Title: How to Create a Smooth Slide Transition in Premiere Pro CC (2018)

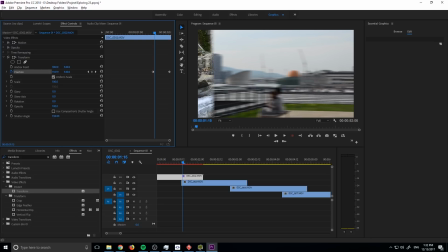4:05 I like to go maybe right around 100 on this, right about there. And now we have this motion going. So this is our first transition, but it looks very, very plain. So what we want to do now is we want to go ahead and adjust this. So you can see that it's just the exact same velocity.
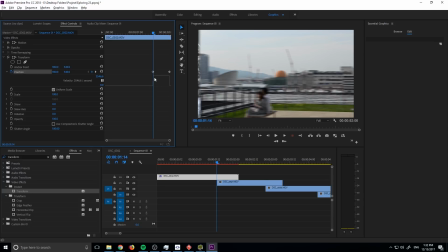4:21 If we drop this down, you can see the velocity, the exact same velocity the whole time.
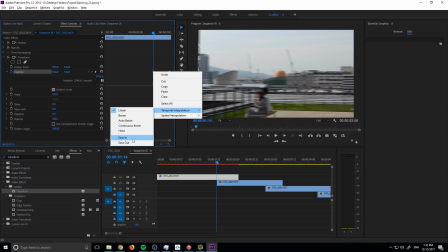4:25 So we want to click on our first keyframe and then we want to go with easy in, or actually let's go with easy out.
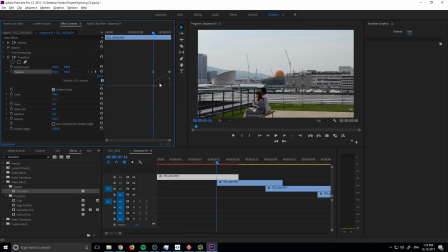4:31 Easy in isn't going to do anything in this situation. We're going to use easy out, and that's going to basically start it slow and then make it go really fast by the end. And that just makes it look a little bit smoother. We start off with it sort of moving over, then it just sort of whips it off the screen. We're going to keep the last one linear.
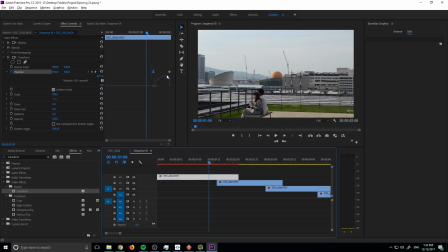4:51 We don't need to add anything to it because I like this arc right here. If we add something to it, it might go up and then come back down. We just want it to slowly get faster until it gets off the other side of the screen. If you want to adjust this, you can make it, you know, if you click on the keyframes, you can make it go like sort of this weird roller coaster, which actually that looks kind of neat.
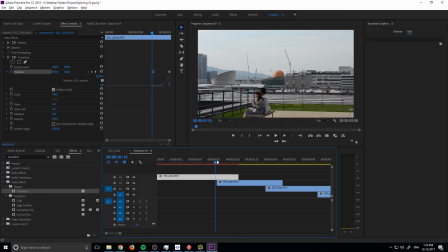5:09 In a sense, it has a sort of cool feel to it, and it sort of has a more fun, vibrant feel to it. So I'm actually going to go with that. I'm going to stick with this one and see how it looks with all four of them like that. So once we have this effect down, what we want to do is we want to click on the transform right here.
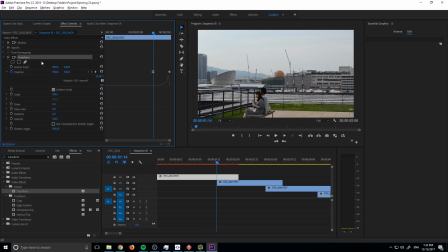5:24 We want to hold down the control key and then hit control C. So we're copying this effect. Now we're going to go and click on the one that is beneath our effect. So this is what we were selected on. Now we're clicking on this one. Go up into the effect controls, make sure we're selected on the effect controls, then hit control V. That's going to paste the effect.
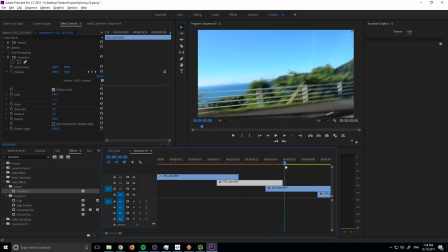5:44 And you'll see that we have the effect over here, but since this one is a little bit shorter, it gets cut off.
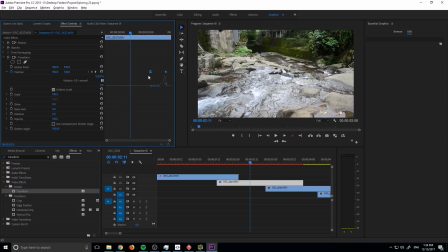5:50 So if you have some room over here, you can just extend it so you can grab the keyframes and drag them back.
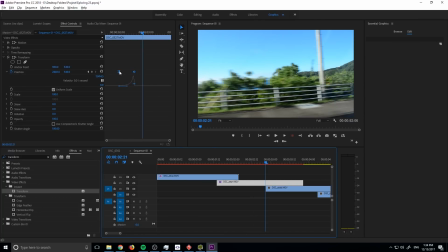5:57 If this isn't how it's, and then basically you'll go to the beginning of the effect and you'll drag this on over, and then it'll create the exact same effect as it did up here.
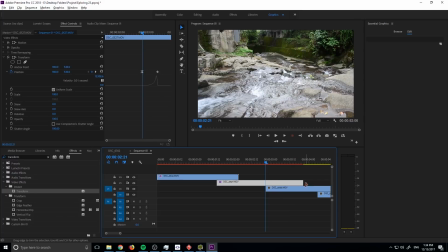6:06 Now, if you didn't have any extra room, so you can't, you know, drag it over and one of these is cut off,
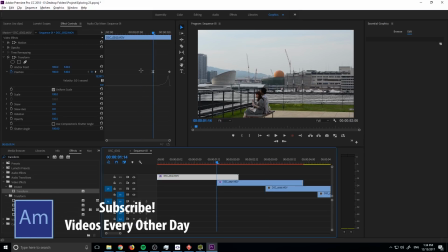6:12 instead of copying the whole effect, what you can do is you can go up to the top one and just highlight the keyframes and control C them, drag on a new transform to this one, and then control V the keyframes onto them. And this is just gonna copy and paste the keyframes and make sure that the effect is standard.
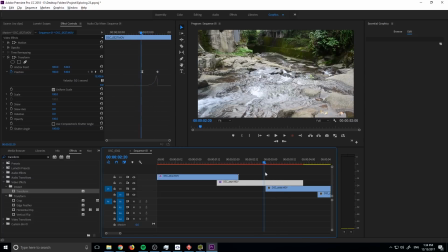6:28 It's gonna be exactly the same on each one of these. So I'm gonna go ahead and do the exact same thing to this one. I'm gonna copy the transform, drag it onto this, and this fits pretty nicely.
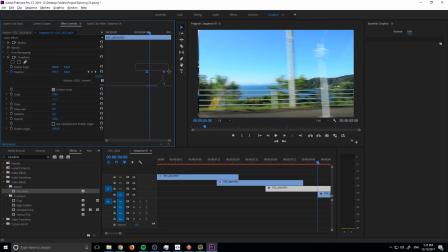6:38 So let's go to where the effect should begin, which is right here, and let's drag these out so that it lines up with that. And that should be the only ones we have because we did the transition here, here, and here.
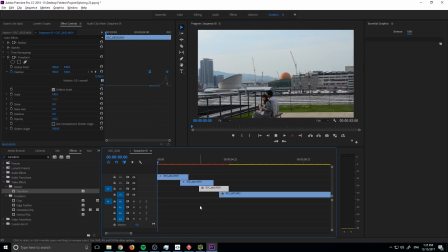6:50 And now we can watch our effect right here.
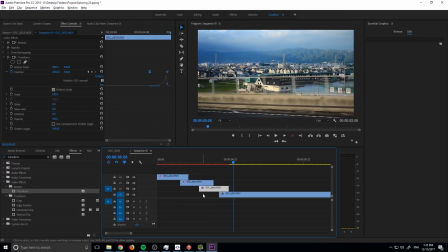6:56 And there we go. Now we have that sort of, I would call it maybe like a photographic sort of transition where it seems like you have a bunch of photos in your hand and you're just sort of going over one at a time, sort of almost taking them and like throwing the next one on the floor, throwing the next one on the floor. Gives a, like I said, a fun little effect.
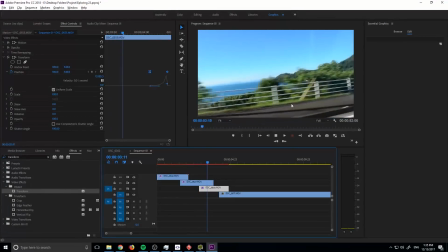7:11 You could maybe do this with pictures as well, just to make it look like you're sort of shifting between different areas.
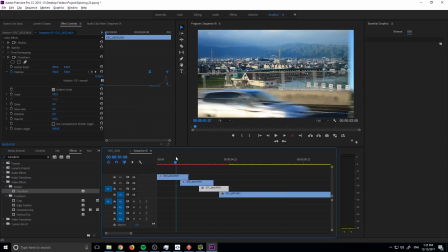7:17 That is how you create the sort of the smooth slide transition in Adobe Premiere Pro.
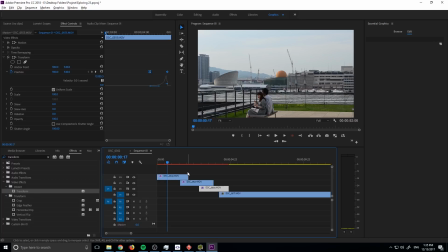7:23 If you have any questions or comments, go ahead and leave them in the comment section below or on our website at adobemasters.net. If you want to see more videos similar to this one, go ahead and hit that subscribe button.
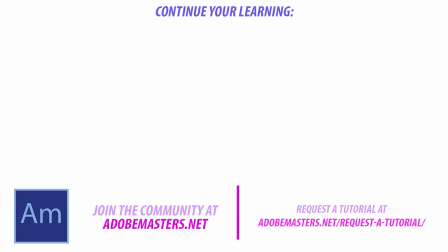7:30 I'm going to give you every other day on Adobe-related products. And until next time, guys, see ya.